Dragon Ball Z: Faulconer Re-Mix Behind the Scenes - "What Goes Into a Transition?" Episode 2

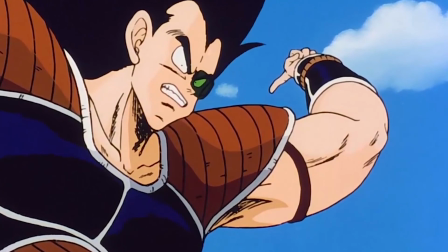[0:04] see what you've got!
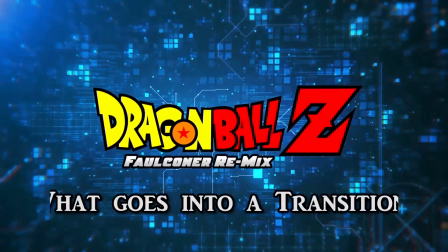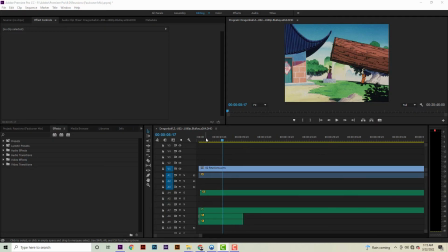[0:12]
So here in episode 2, we actually put a couple embellishments at the very beginning. Since this is technically the first recap in the series, we wanted to do a little special extra embellishment on top of the recap theme.
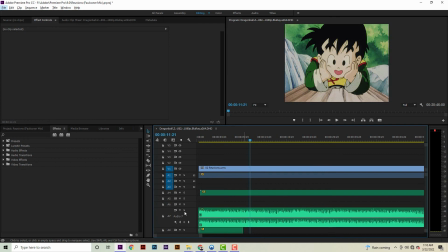[0:29]
We used an early version of the recap theme used exclusively in episode 73.
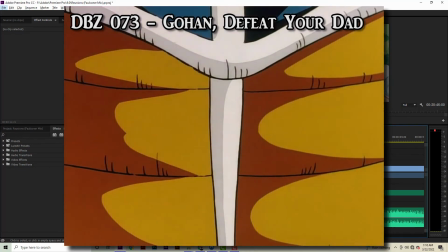[0:37] On the last episode of Dragon Ball Z.
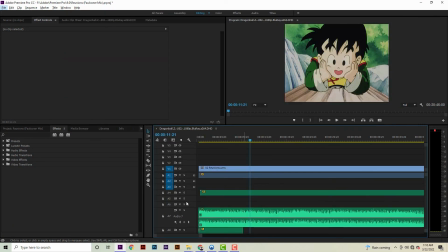[0:44]
There's no cymbals added to it, and the drum beats are more prominent, so it feels like an early beta version of the recap theme, and so we wanted to use that for the early episodes.
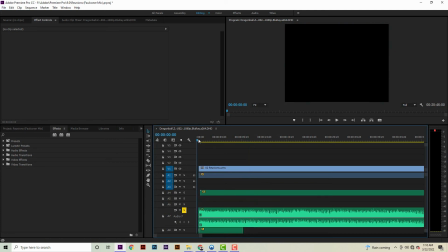[0:55]
So as it opens, it usually normally sounds like this.
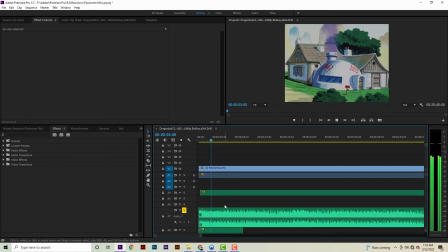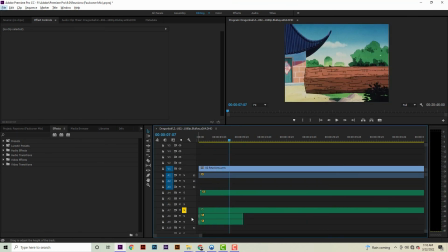[1:06]
But here we added a little extra space voices to it, just to give it a little extra something to make it a little more special for the series' first recap.
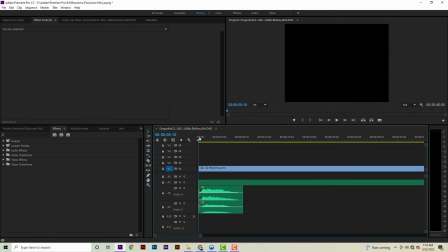[1:16]
So here's the low space voices.
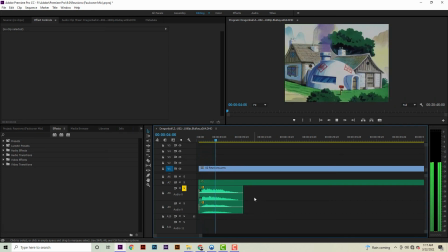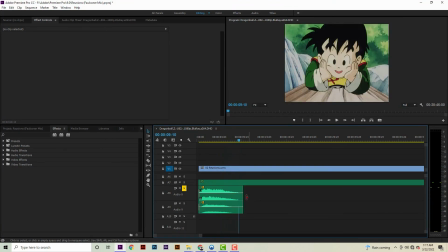[1:27]
And here's the high space voices.
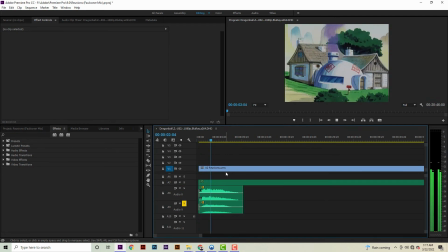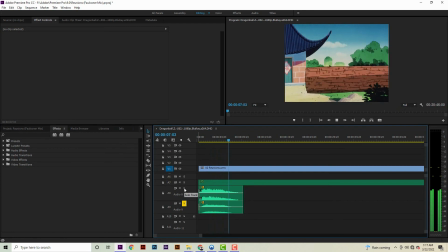[1:36]
All together.
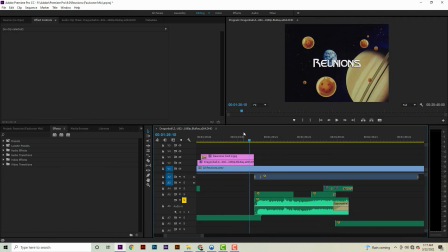[1:48]
As the episode begins, we open with the theme Goku's Nightmare.
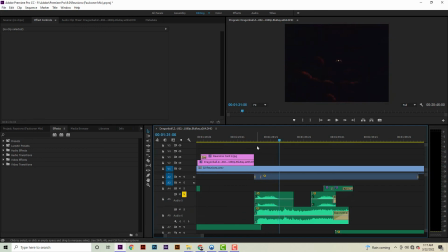[1:54]
But of course, I added in my usual snake charming sound effects.
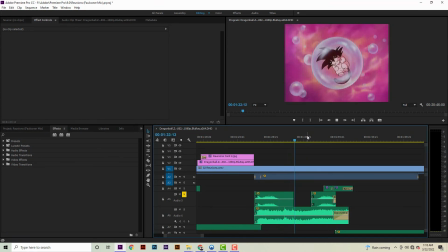[2:03]
Both as he flies in and flies away.
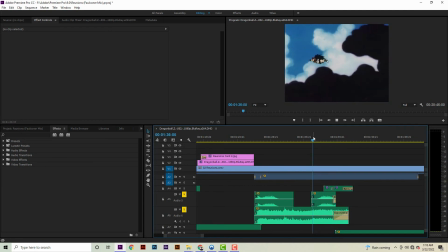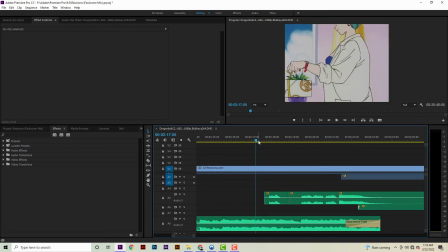[2:13]
Near this part with Master Roshi and Bulma, we added a little extra Hanna-Barbera Warner Brothers sound effects before he gets whacked upside the head.
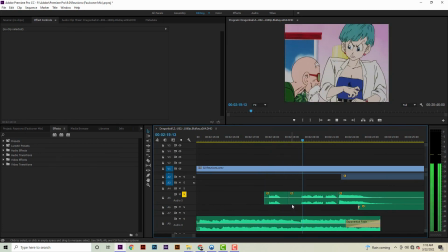Which, I like this note because it's essentially hitting the same key as this key in Earth music, but with an added extra little thump and liquid stack kicked onto it,
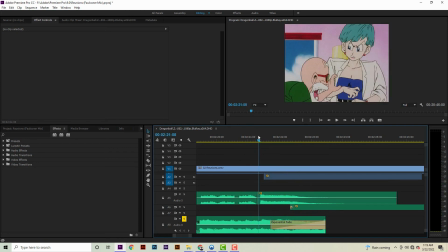[2:50]
more or less matching to scene and ending the track as it is. I
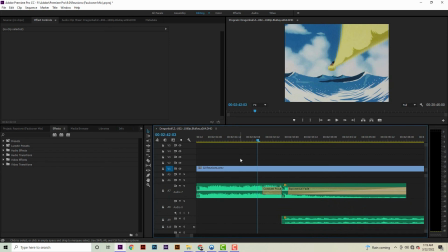[2:58]
appreciate this short little beach surfer guitar bit with Krillin that we added in.
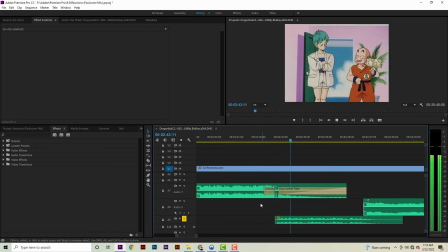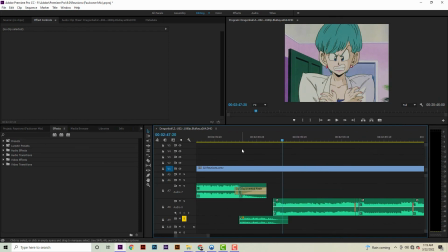[3:12]
Basically, we just needed something to eat up time for approximately 5 seconds before we move into the next track for Bulma.
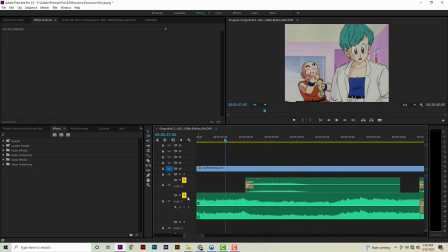[3:21]
Once again, another snake hiss I added in here.
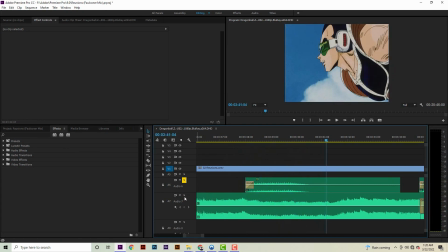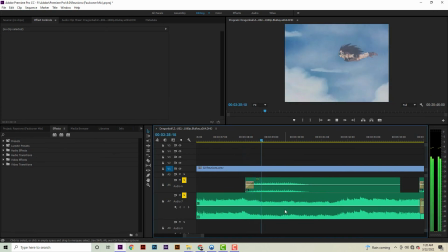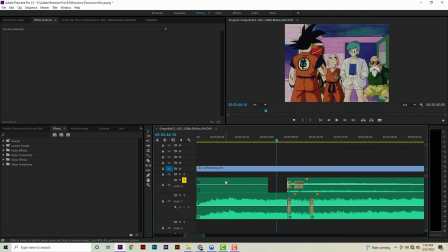[3:38]
On top of here, things got a bit confusing and a bit clunky, but that's the way editing goes sometimes. We wanted to just add a little bit of extra space voices on top of Earth music here,
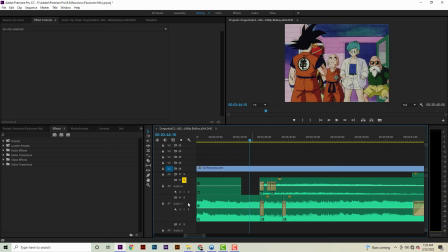[3:51]
because space voices has a tendency to have a nice creamy sound to it, which helps like glue in and transition into other tracks quite nicely. It's very subtle and you never hear it otherwise, really.
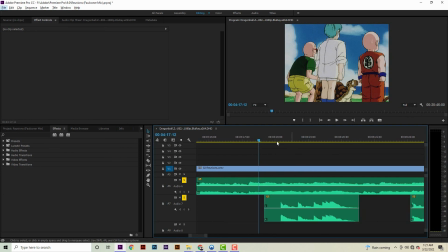[4:24]
Now this whole section was fun, where we added tiny little cutesy xylophone little bits for Gohan, trying to be cutesy and fun to match his movements to scene, just to add a little extra flair to it.
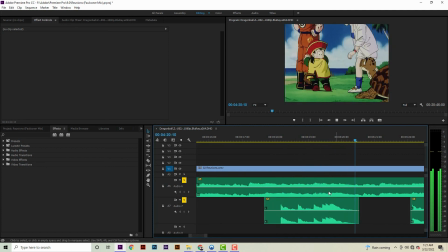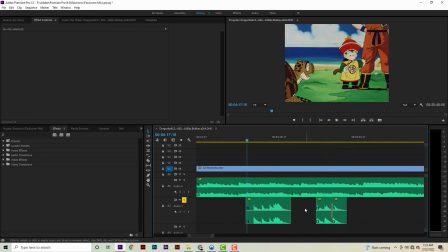[4:43]
All by itself, it sounds pretty bare, though.
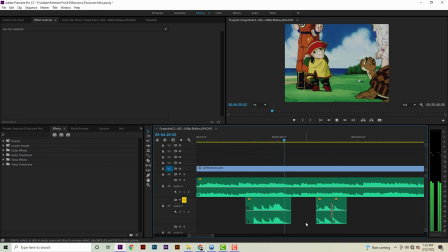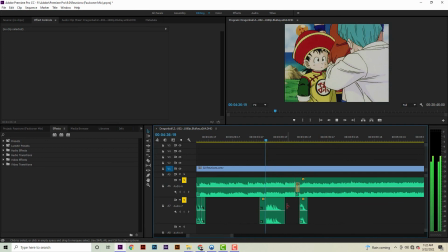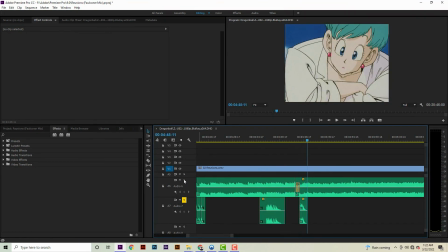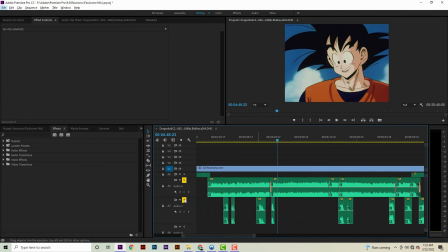[5:06]
And initially we had a lot more written for it, but
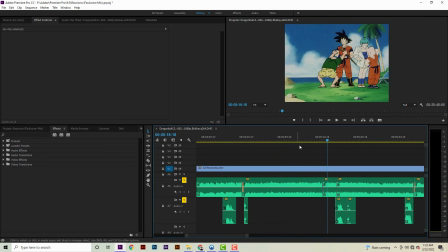[5:12]
I'm very careful not to, what I like to call, overdress the scene, because I don't like to over-embellish everything where it's not necessary,
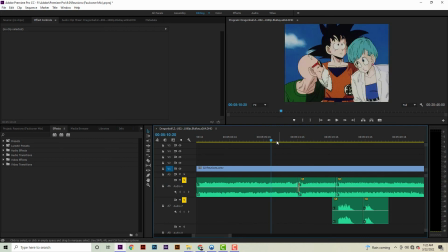[5:19]
or if it might possibly take away from the scene. But initially, Joe wrote a lot more of these little cutesy things for Gohan throughout the scene, but I made an editor's decision that I thought some of them were a little unnecessary, like right here at this little section right here on the wide shot of the gang.
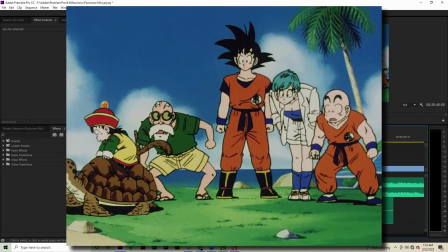[5:37]
Initially he had a little more doot doot doot doot doot doot as Gohan walked away on the turtle.
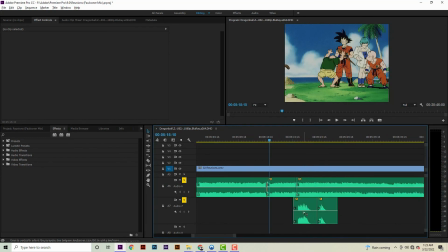[5:45]
But I decided to cut a number of them. I just didn't want to overdo it.
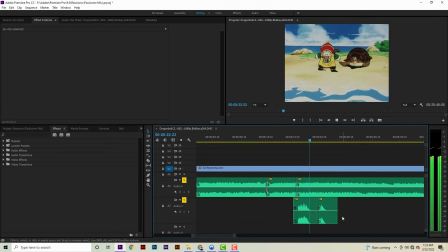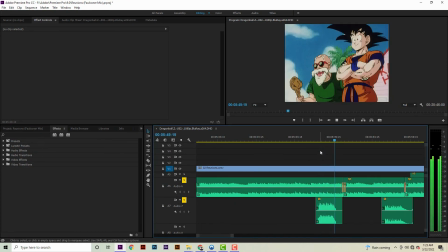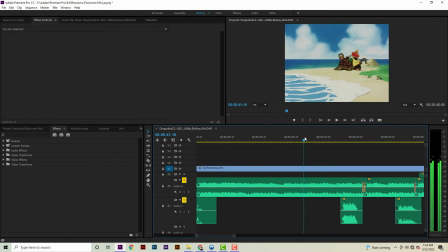[6:09]
I believe there were some written for Gohan yelling "scissors, scissors" as he plays rock paper scissors with the crab here, but I thought it was too much, and it was taking away from some of the dialogue that was going on between Goku and Krillin.
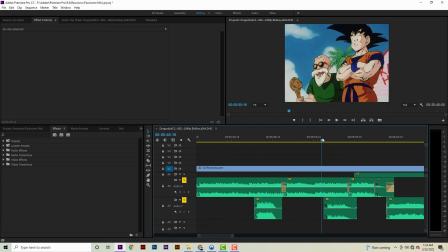[6:24]
I didn't want the music to be distracting, essentially.
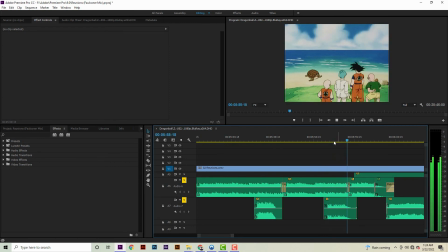[6:31]
I like that one in particular.
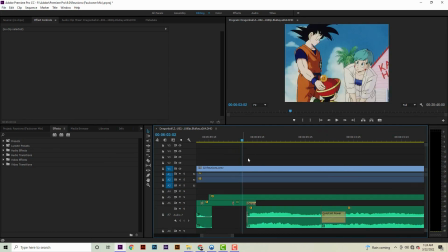[6:35]
Cute. So here over top this section we use Call Out the Dragon as they talk about the Dragon Balls, but for the keen of ears, if you'll notice throughout Call Out the Dragon in the episode, you'll notice an extra layer of space voices laid over top of it.
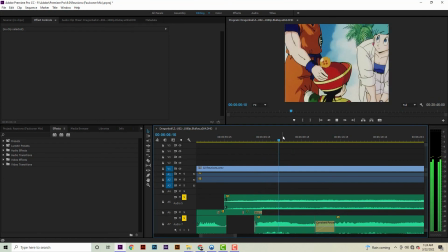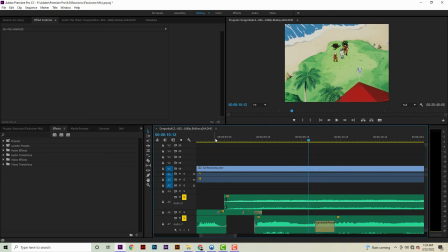[7:00]
And we just did this to help embellish and make this little moment special, since essentially we cut it down quite a bit just to fit for timing, and we wanted it to pop out a little bit more, make this scene a little bit extra special as its debut moment.
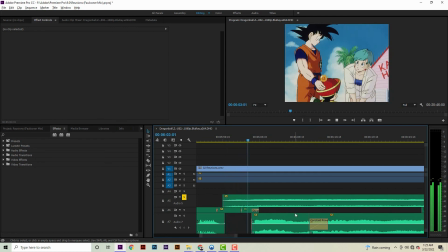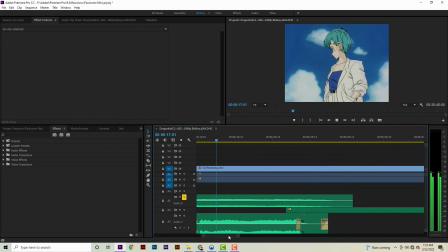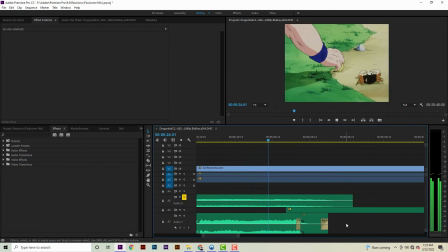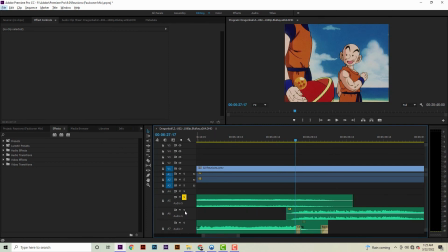[7:44]
And at the same time, like I said, that creamy space voices helps make a smooth transition into other tracks. Because otherwise it doesn't sound quite as seamless.
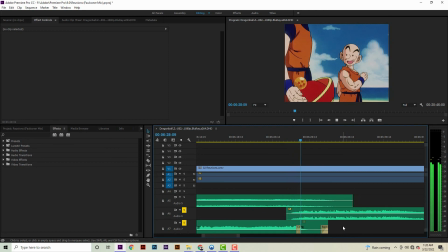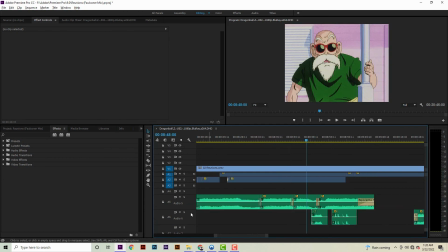[8:10]
So after Raditz arrives, we use the Space Alien theme once again. But this part we embellished it a little bit for this section when Krillin decides to walk in and start waving his hand and tell him he's been dipping in the eggnog.